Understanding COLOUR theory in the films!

Hi guys, so we are back in the game. I know it's been a heck of time since I posted the video. And that's why it's so difficult. I think so I have tried it for 3 or 4 times. But it's taking so long time. So I was busy with my official one. I know I shouldn't complain about this, but that was the only reason I was not posting the videos. I know that most of the time most of the time is talking about the most of the time. means all the time I keep telling and doesn't show you what I actually do I know that but the first of all when we know in the theoretical life then only we can just go there and perform that all in the on field things yeah okay so let's go to the point. What happens that when a filmmaker shows some color profiles we purchase those all things and we directly throw that in our video and what happens it doesn't work and there is a reason behind that because there are lot of things which we should keep in mind before shooting our video and going to
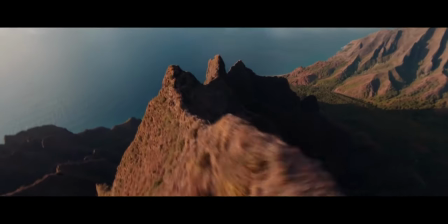(1:11)
the post-production work. Like we have seen in the Sam Coulter video he used teal and orange profile.
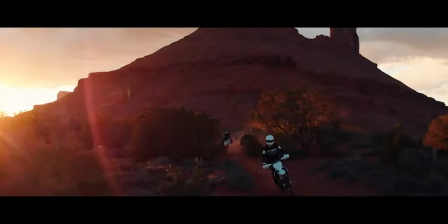(1:16)
For that he make sure that there should be something in the warm color and there should be something in the cold color. So he make sure that he can color-correct those all in the post-production work. And as same as you saw in the Dirk Guck movie and my most favorite Mad Max movie there is a color profile of brown and orange it
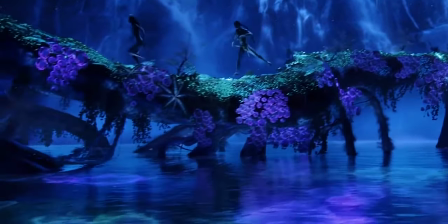(1:39)
shows the rust and the warmth of that movie color select emotions and have psychological effect on the people unless it's a black and white but nowadays
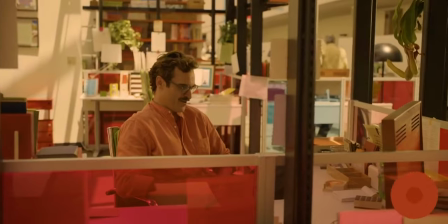(1:47)
black and white is also used for the different meaning in the videos each and every color scheme has their different meaning like desaturated
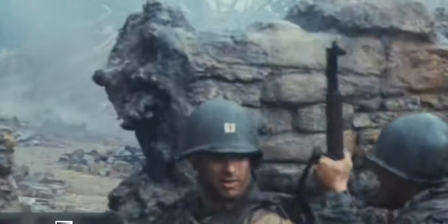(1:54)
and bleach color pass by are uses for the periodic drama gritty looks or cold feels it gives in the other hand yellow,
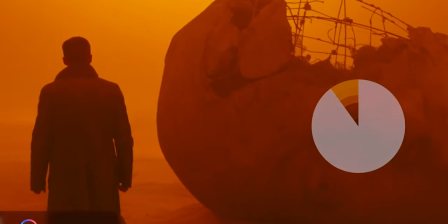(2:02)
brown and orange shows the warmth of the scene. They use in the movie for the desert or maybe the apocalypse scene they use the warmth colors.
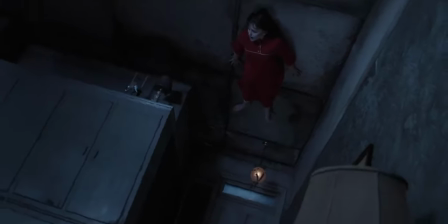(2:12)
Blue and the darker colors makes us feel scary or the cold feel in the movies.
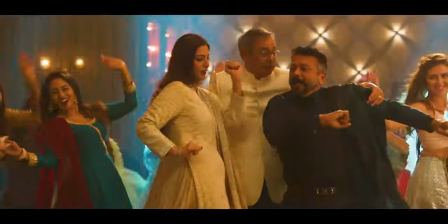(2:18)
Bright images seems to be happy and exciting but in the other hand the dark images more like looks more dramatic.
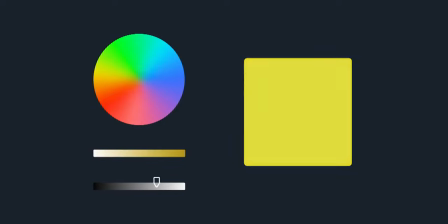(2:24)
You can choose the exact feeling for your film with the proper color palette in them which includes your set designing in the part.
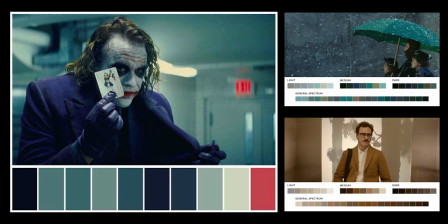(2:30)
So when you are making your script that time we write up that what the what is gonna be the color of the wall what is gonna be the color of the door the
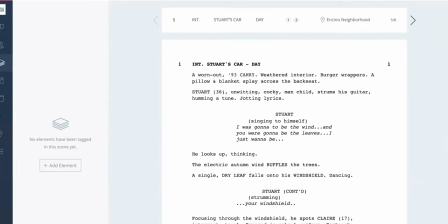(2:39)
dress and whatever the props is gonna be available in the set those all should be in the color palette which
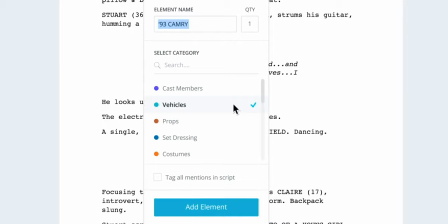(2:44)
you have decided during the script writing.
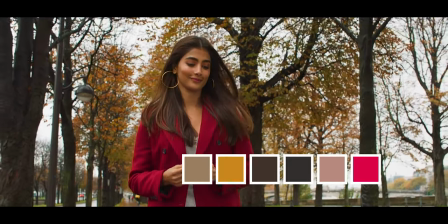(2:47)
Recently I saw a proper using of color palette in one of the south movie where they have used the proper palette in each and every frame which looks really appealing in that so I am going to tell you something that will make your videos a number of times better than what you are doing before with just a little bit of adjustment in your videos. Before shooting any video, we have to keep attention in pre-production which comes to your set and what color is going to be in your set and what color is going to be. So before you start shooting that you have to make sure that you add color palette in your script So this means that when you are making a script,
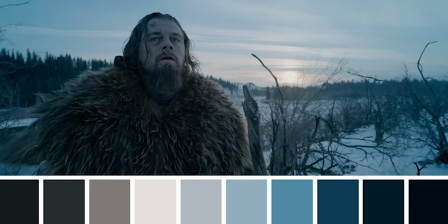(3:27)
you have to focus on how to see the film in the future. Either it's gonna be a cold theme, it's gonna be a warm theme, it's gonna be an age movie, means like you show in brown or desaturated color which shows that it's an age movie, like the past or old memories like that. So you have to make sure before shooting that. You can't fix those all things up there in post-production work and all. and then when you start shooting those videos you have to focus on the frame that shouldn't go out of the color palette which you have decided suppose that if you are gonna make a suspense drama film which is gonna be a bit of cold feeling and the dark kind so you have to
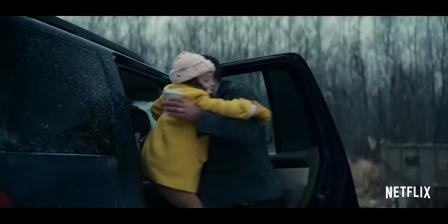(4:08)
make sure that the person is gonna wear the warm color and in the rest of the set
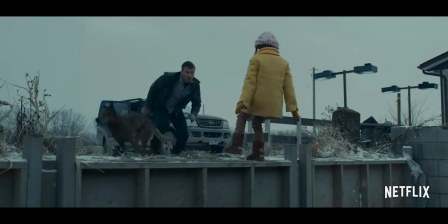(4:14)
there shouldn't be any color or it should be less
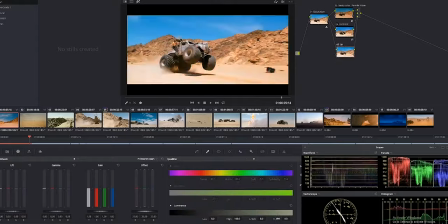(4:19)
saturated So you can fix those all things in post production by colorizing
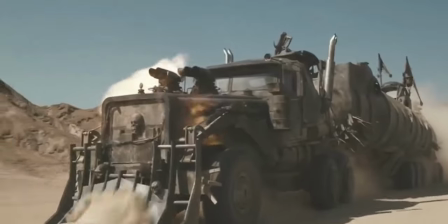(4:23)
those things all things. So why are these important things?